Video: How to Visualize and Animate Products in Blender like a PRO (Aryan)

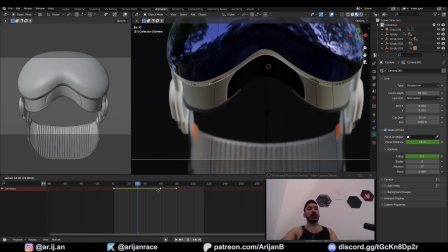You can slow down this effect by moving these final keyframes.
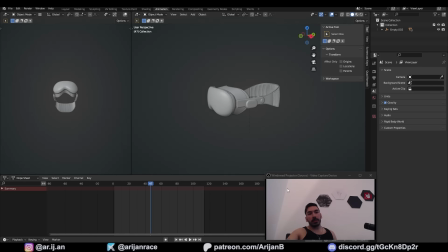Now I'm going to show you the final animation, which is probably the most important for general purposes. This is one of the best ways to showcase any product. To do this, we just need a plane. We're going to place that below the object.
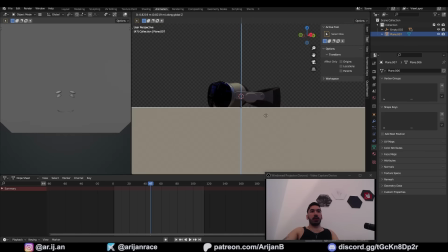It's up to you whether you want this object to be sitting on this surface or whether you want there to be some space.
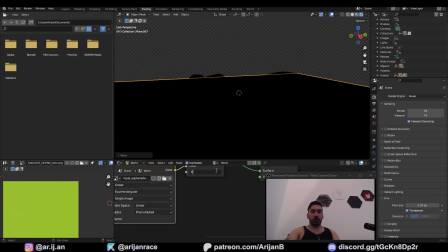The environment texture does not create any shadows, so we're going to reduce that a little bit to something like 0.03,
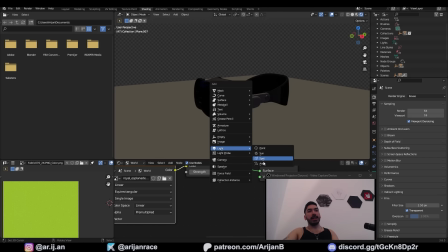just so there are still some reflections, but the majority of lighting is going to come from artificial lights, which are going to cast shadows.
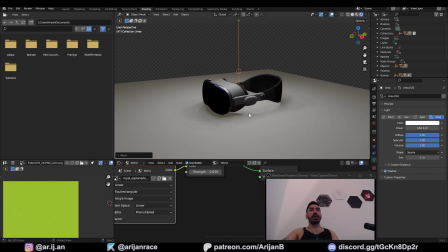If we add an area light above the scene and we crank up its power, here you can see the shadows. So I'm going to make a bunch of these lights above the scene something like this.
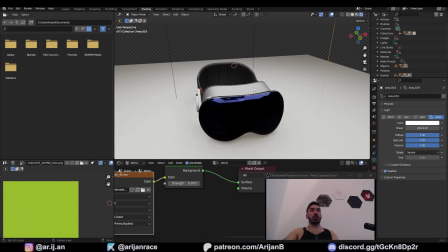The more lights you have, the cooler it's going to look because the reflections are going to be more complex. With individual origins, we're going to make these a little bit smaller.
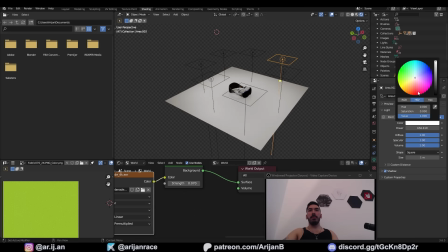Maybe scale them all apart a little bit like this. Maybe make one of them light blue. Make another one slightly yellowish.
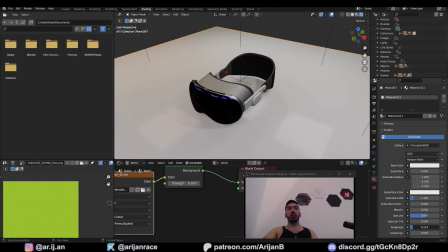I'm going to reduce the roughness of the material on the ground so you can see the light reflecting here.
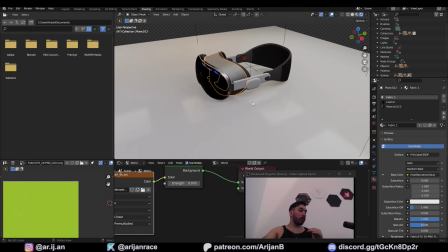Just keep in mind that your product is not going to reflect in Eevee. If you want reflections on your materials, then you have to go to Cycles, which is going to take forever to render. So for me, it's not worth doing this just for these videos. So If I was doing this for a serious client, then I would use cycles, because then I can render this shit all night if you're paying me big money.
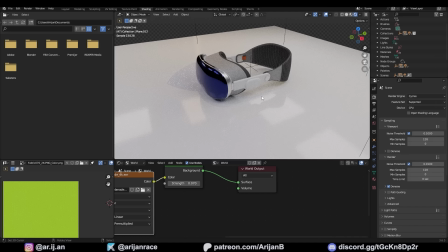Here's an example of just how different this looks when you render it in cycles. Obviously, it's going to be much more realistic, but the lighting works very different.
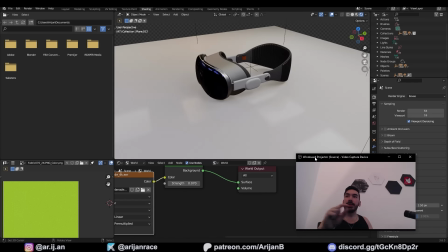And if you guys want, we can do a tutorial on the differences between cycles and Eevee, when you should use Eevee, when you should use cycles, and all this other shit.
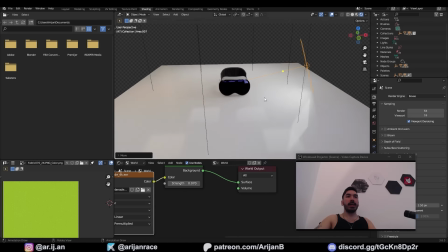Anyway, give me a couple more lights in Eevee, which I'm going to place on the side like this. We're gonna crank that shit up because I need more light in this scene.
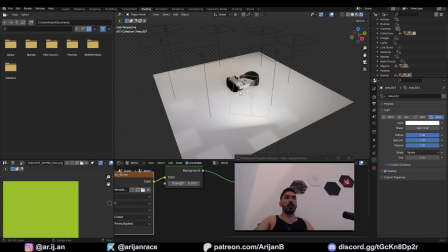Right now, it's way too dark. Place a 3D cursor in the middle of the world. Duplicate this, rotate, and place it around here somewhere.
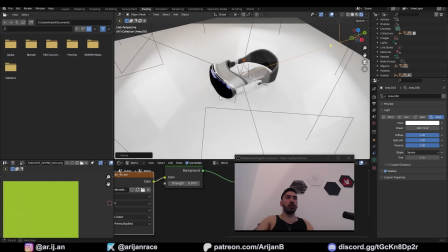Give me some more. As you can see, this looks pretty cool now. You can take each one of these lights placed around the scene.
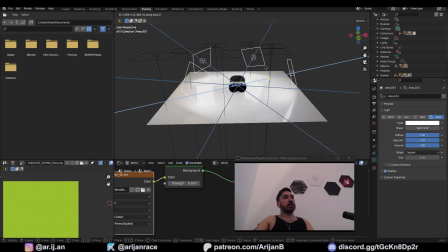Press G to move them, and then double Z. This is going to move them along their individual Z axes. You can use this to either bring these lights closer or pull them further apart. You can also duplicate them and lift them up.
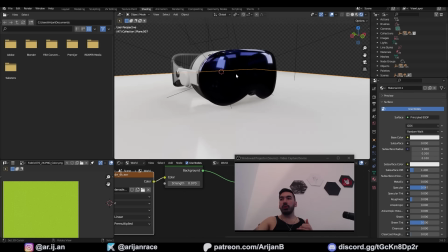Scale down the copy. And as we said, there's no reflections from materials in Eevee render, so this reflection is way too dark at the moment.
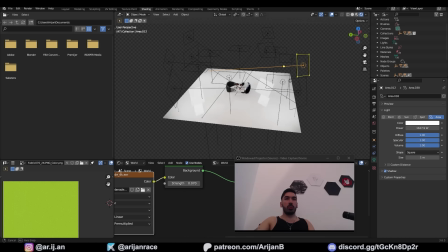Objects are not reflected from materials, but light sources are. So we're going to take one of these area lights and place it over here somewhere in the front.
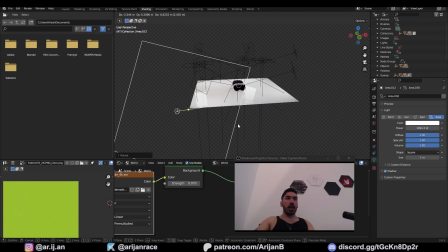We're going to scale that way up, also increase the power. And if you place a couple of these in the background, they're going to be visible in the reflection.
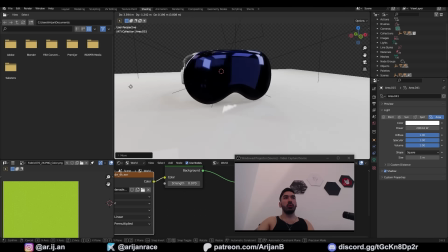So do what you gotta do to make this look cool, all right?
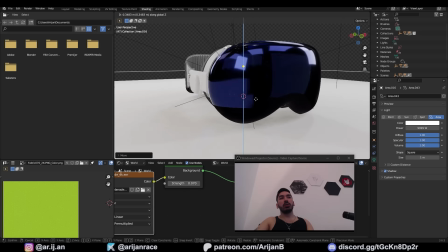You might even have to add an area light from underneath, and then that's going to reflect from the visor, which is going to make it look like it's sitting on this white plane.
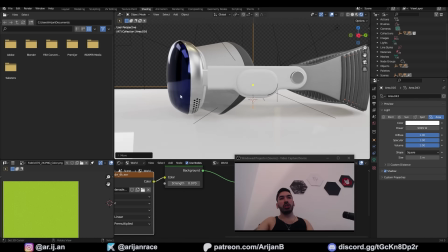Just keep in mind, this is gonna have a serious effect on your shading over here. So be quite cautious when you're doing this.
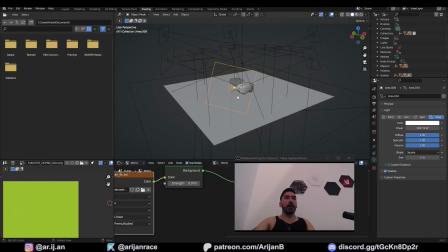Anyway, I'm just trying to do this quickly for the tutorial because I don't want to sit here for another 2 hours. But these lights are going to look a lot cooler if you try to arrange them in some kind of shapes.
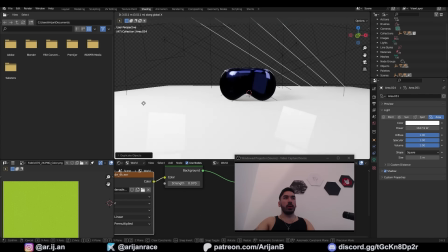For example, you can try to arrange them in this kind of Windows logo, and that's going to make the reflections look a lot cooler and more detailed.
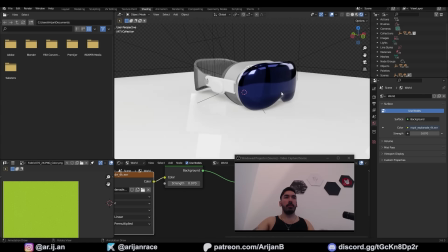You can make rows of lights like we made earlier. Play around with it and figure out something that works well for you.
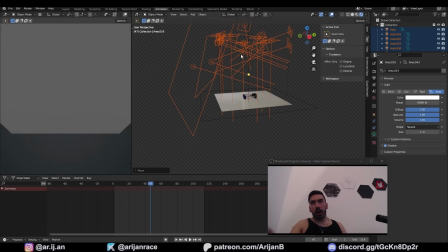Once we got this lighting rig going on over here, I know it looks ridiculous, but you guys get the fucking point. Now, again, we're going to make these lights start up here in the animation workspace. So go to keyframe 0, eye keyframe location rotation, then come down here. And also on frame 0, we're going to set the power of these lights to something very low, like 200 maybe.
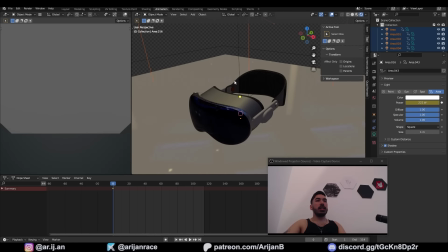So keyframe that. And when we turn off the lights, we also gotta turn off the environment lighting because right now it looks stupid.
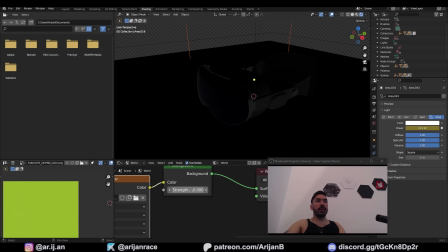So go to the shading workspace, set the strength here to 0, and then right click to keyframe that. And on frame, let's say 25, we're going to set this to something slightly higher so we have a reasonable amount of lighting here.
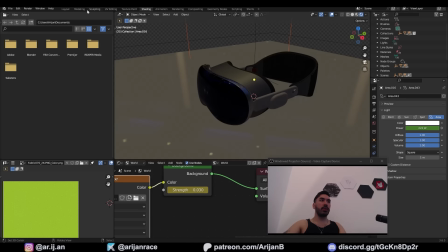So set the value to whatever, right click, insert keyframe. And now at frame 0, there's no environmental lighting.
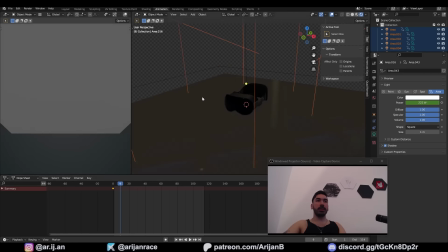And on frame 25, the scene lights up a little bit. Now we're going to take these lights and lower them down into the scene. And we're also going to increase their power to whatever it was before, probably a couple of thousand. Keyframe that, keyframe the position.
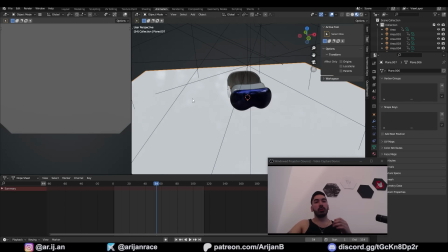And in this animation, I want my camera to spin around the product so it can show the whole thing. So again, give me an empty in the middle of the scene.
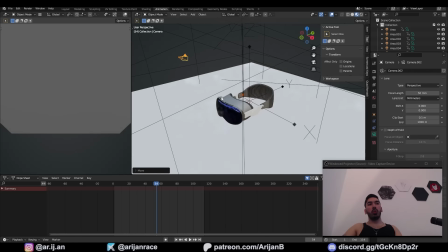Create a camera. I deleted my old camera, so I'll make a new one. Control Alt 0 to align my camera with the view.
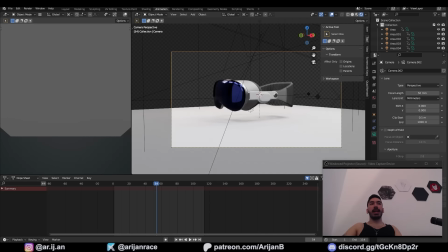I want to showcase this product from the side, and I'm going to animate some rotation like this.
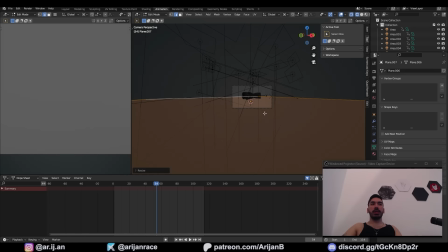So to do that, I'm going to have to create some walls for the scene, and that can very easily be done by just extruding this plane upwards.
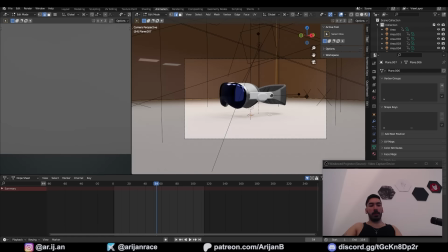You can keep it like this if you want to, but I'm going to make my corners a little bit smoother by beveling them. So Control B on all the geometry, scroll up as much as you can. Object, shade smooth.